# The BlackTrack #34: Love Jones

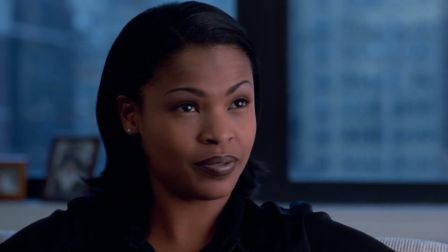758s And it's just not enough anymore.
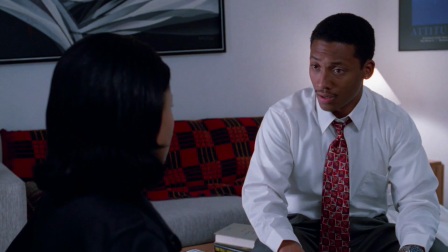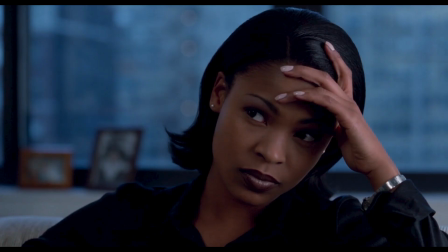767s I'm going out for some motherfucking toasted oats.
Damn, an argument over breakfast was enough to send Nina packing back to Chicago? Nah, it was more than that, but I like to believe it was over something so petty. Whatever Raheem ended up eating, it totally gave him the itis,
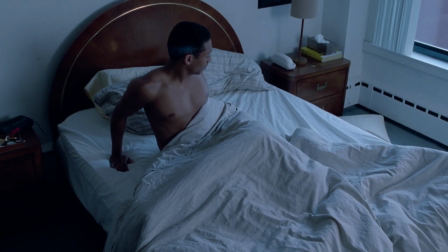781s
because he not only slept through Nina packing and leaving, but she also managed to slide an engagement ring on his finger.
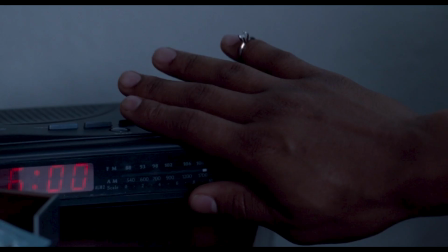787s
Damn, how'd she do that? She's stealthy as hell. I guess you gotta be to be a photographer.
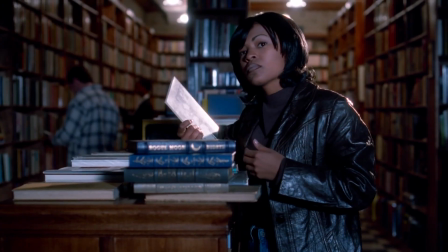792s
Further adding to her stealthy nature,
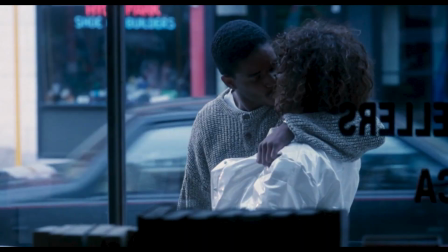795s
Nina snuck back in town unbeknownst to Darius, and somehow expected to find him crying in the middle of the street like a bum still missing her.
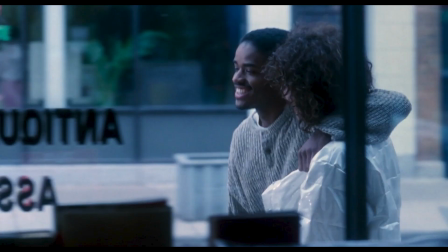802s
Man, fix your face. What did you think would happen? You tried playing games and Darius hit you with that Uno reverse card.
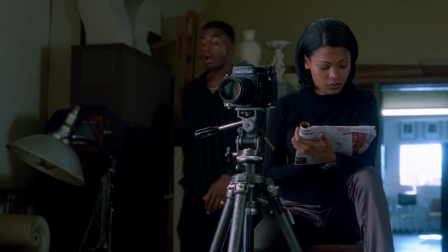809s
Oh, but Nina isn't going down that easy and she has a hell of a draw four ready to drop on Darius.
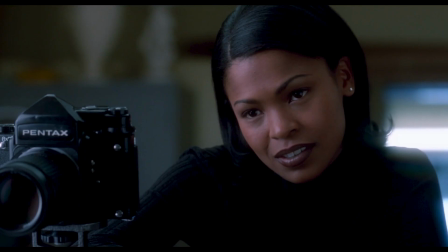814s
And she's changing the color to green for envy.
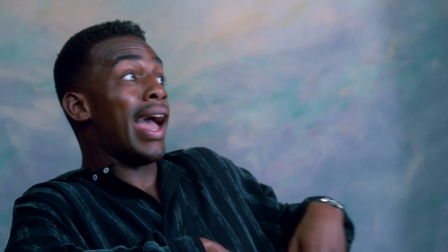817s
When Hollywood comes to the studio after hearing Nina came back to town, he successfully gets her to agree to a date with him.
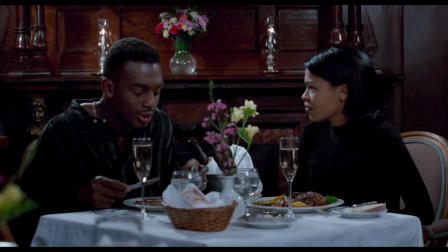824s
And by all appearances, it seems like they had a good time. I actually like the fact that Hollywood doesn't take himself too seriously.
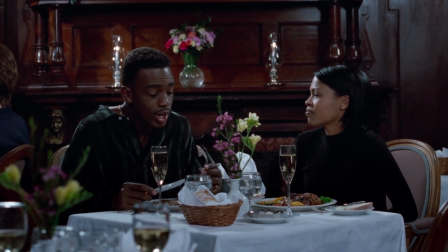830s So what kind of underwear do you have on? I don't wear drawers. You don't have any on right now?
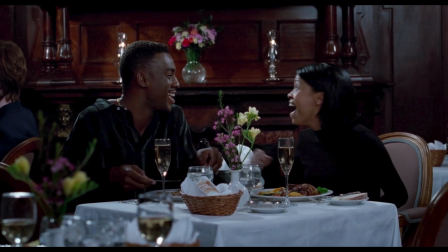836s No, I just let it hang.
He's the least pretentious person in this movie. Now hear me out, fellas. I know you watched this movie a bunch of times and thought to yourself that what Hollywood did was a massive man law violation.
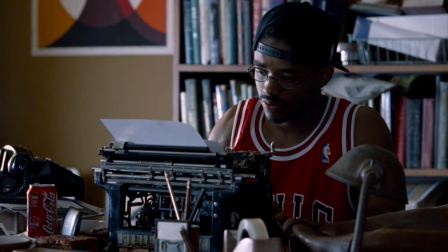848s
But to be real with you, I don't actually think it is. You see, in my eyes, Darius never actually announced Nina as his girl.
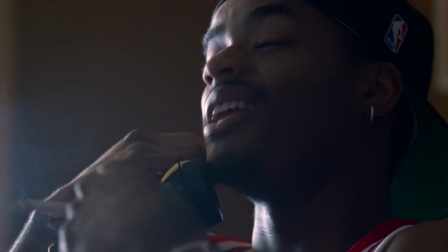857s
Yeah, one could speculate, but Article 12,
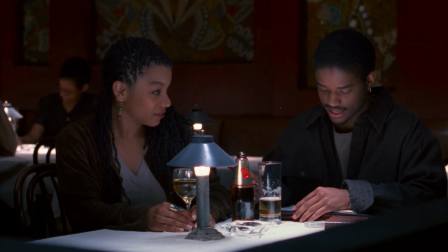860s
Section 38 of the Man Laws clearly states that one must announce to the squad that a new woman is your official girl, or you forfeit all cuffing rights, and she becomes fair game. Add to that fact that when she left town, Darius acted like he didn't even care.
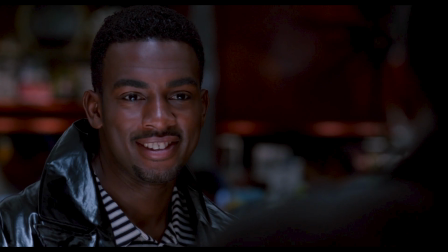875s
Well, you may disagree, but I have to say that Hollywood was well within his rights to try his track.
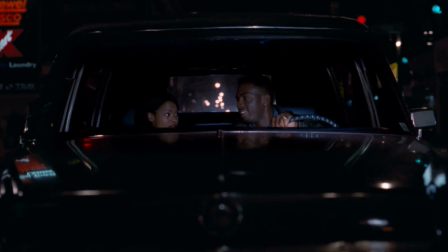881s
However, he is definitely in violation when he decides he wants to try to brag about it by bringing Nina to a party attended by not only all of his friends,
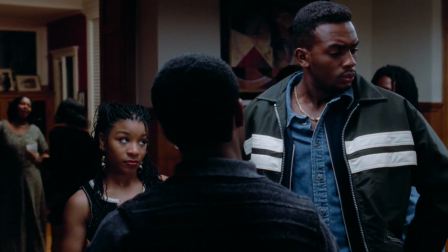889s
but also Darius. Now that was a bitch move, and if you want to get on him about anything, this is it.
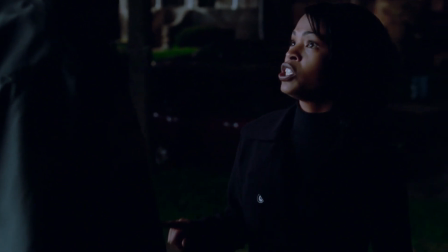896s
Especially when he refuses to take her home.
Are you gonna take me home or not?
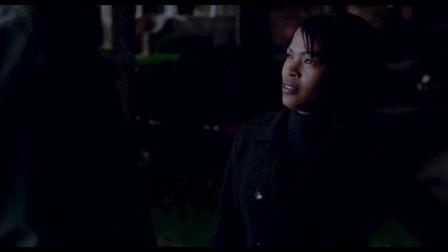902s Hell no.
He drives a hearse though, Nina. I think that was for the best.
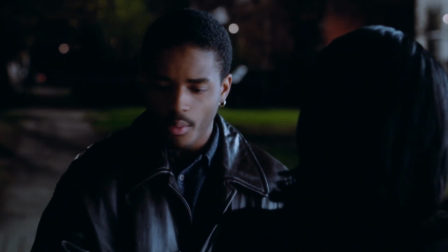908s
Of course, all of this is just an excuse to get our favorite couple back together.
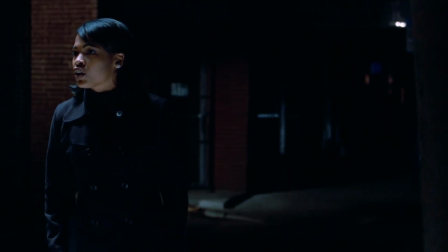912s
Yeah, they give each other a few angry words, but by the end of it all, they're back dancing it up with some Chicago steppers.
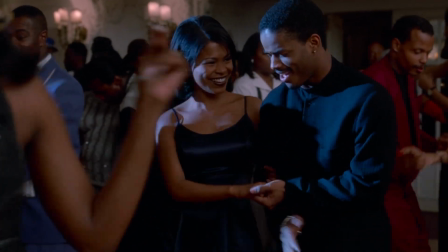919s
I think it's great how the crew went out of their way to insert so much Chicago culture into the movie.
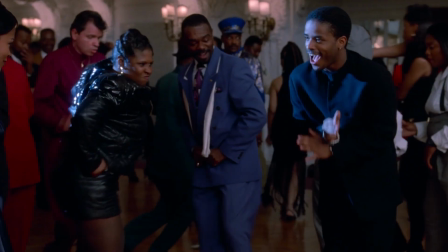924s
These are legit steppers and musicians who were active in the area at the time, and it just helps make the movie feel more authentic.
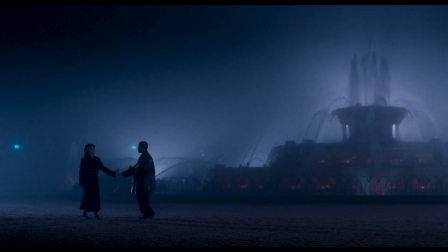931s
Same thing with these exterior shots. This is one of the most iconic shots of the movie in front of this fountain here. but of course the director hated it.
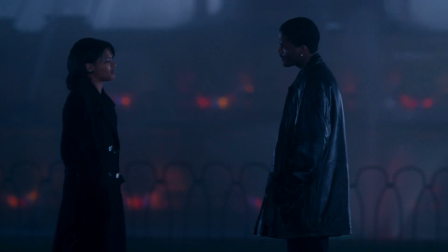939s
Theodore Witcher said with all the fog it ruined the shot and the studio refused to let him shoot it another day so he just had to get it over with.
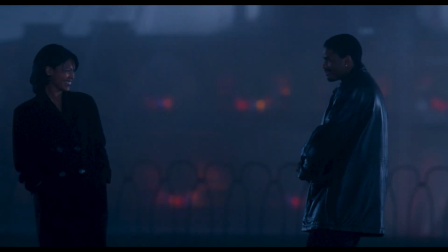947s
But everybody who's seen the film ended up loving it which goes to show that sometimes a director can get in his own way on his path to greatness.
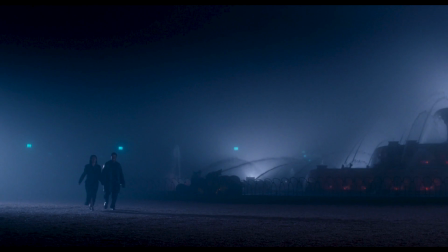956s
Me personally I also love it. I think it just adds more to that femme noir feel that the movie already has. It's at this point that I think Love Love Jones loses a little focus, or more accurately, it loses the plot.
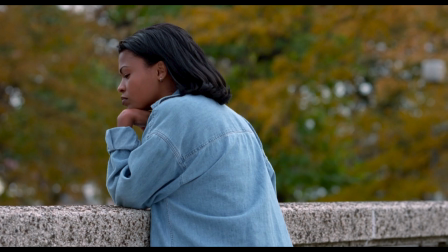968s
I think I just wanted more when it comes to Darius and Nina's conflict, other than him still being stuck on his ex.
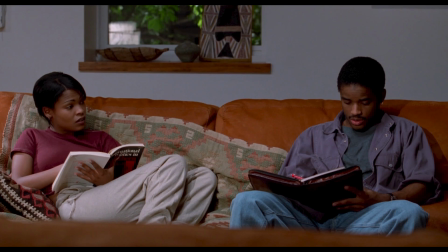974s
That woman doesn't have a single line in this film, and she feels more like a glorified extra than something the plot should revolve around, plus it just feels too easy.
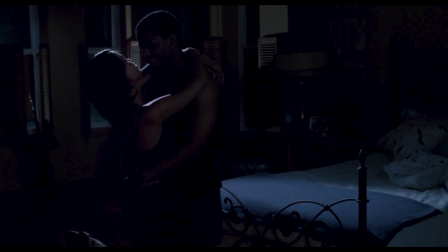984s
I mean things looked like they were going great, and you know the best way to show how great things were going in a short period of time? That's right, you guessed it. Musical montage, but with jazz.
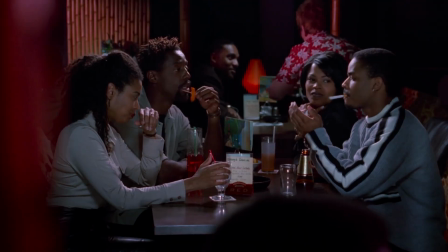994s
I mean, look at this, frolicking in the fields, hanging out with friends, developing what are probably nude photos of themselves.
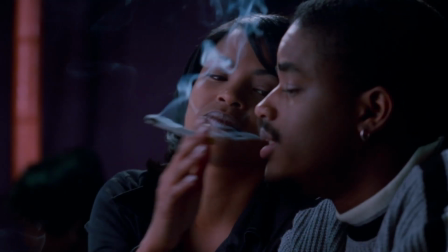1002s
Life is good. Nina even took up smoking to show how all in she is.